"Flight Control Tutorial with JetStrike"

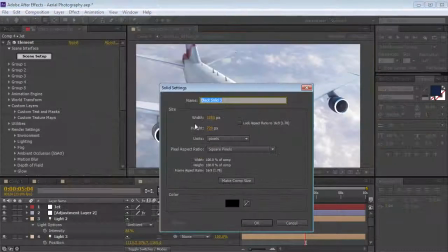[16:40]
And what you could do is add a particle layer. So we could call this particles.
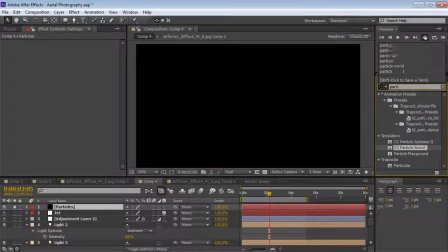[16:46]
You can use CC particle world. I'm going to go ahead and just use particular, and we'll take particular, drop it out here.
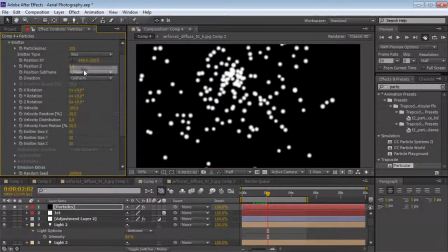[16:53]
And what we want to do is go into the emitter, set it to a box, and make it fairly large here.
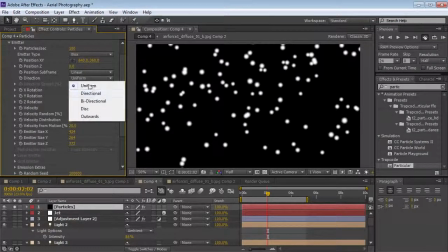[17:03]
And we'll set the direction to directional.
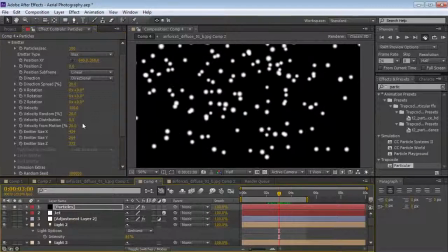[17:06]
And so we can see the particles are just kind of floating out, and we'll increase the velocity here. And so now they're floating away from the camera. So let's move the position forward past the camera out here.
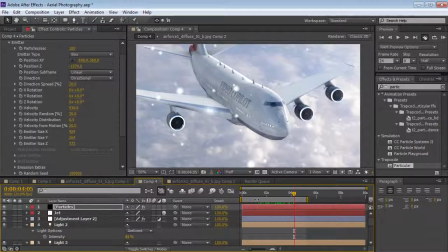[17:22]
And so now we just have a bunch of floating particles. And what this will do is just give us kind of that Christmas vibe that we're looking for. No, let's see. We'll come down here to the particle life.
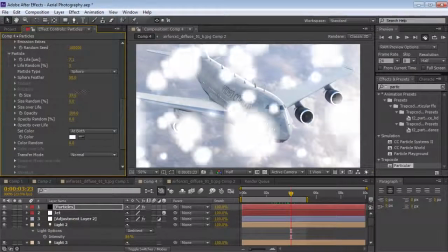[17:34]
Let's turn up the life. Let's turn up the size of these particles and lower the opacity.
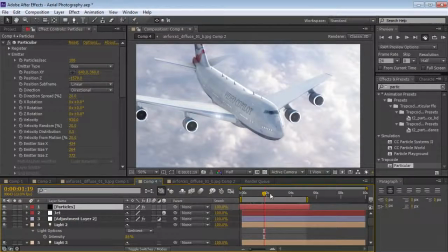[17:42]
And then if we offset the layer, and we can see it a little bit
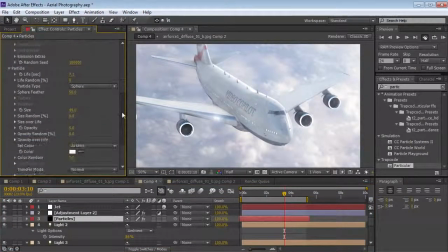[17:48]
better. So let me just put it below our color correction. And I might just turn up the opacity a little higher so you can see what it's doing.
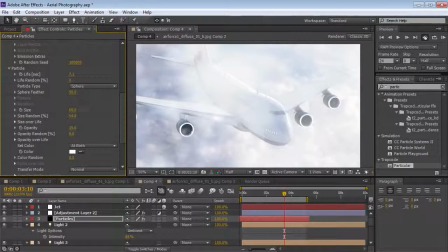[17:56]
Maybe size randomness up a bit. So this is the idea.
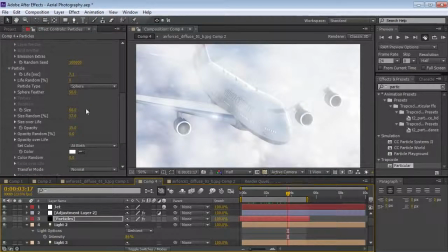[18:00]
You just want to have some floating air, some clouds, atmosphere, that kind of a thing. But you really want it to be quite subtle.
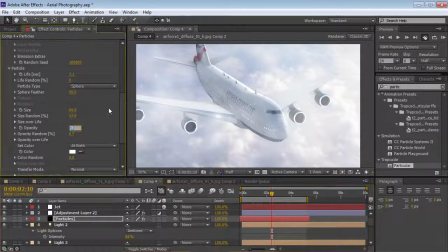[18:07]
So lower the opacity down so that it doesn't seem so intense, maybe even like 2.
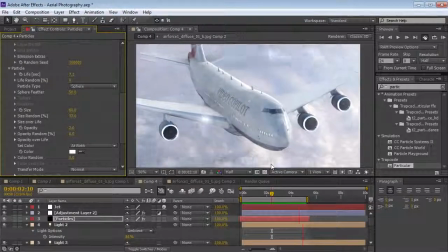[18:13]
And that just gives it a nice bit of motion. So that is looking pretty good. All right, well, thank you guys for watching.
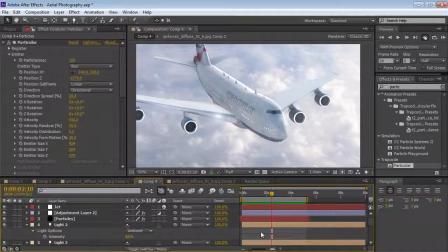[18:20]
My name is Andrew Kramer, and please check out the website, and of course, check out JetStrike. I think you guys will be amazed of how much work we put into it and all of the different things you could do with it. My name is Andrew Kramer, and we'll see you next time.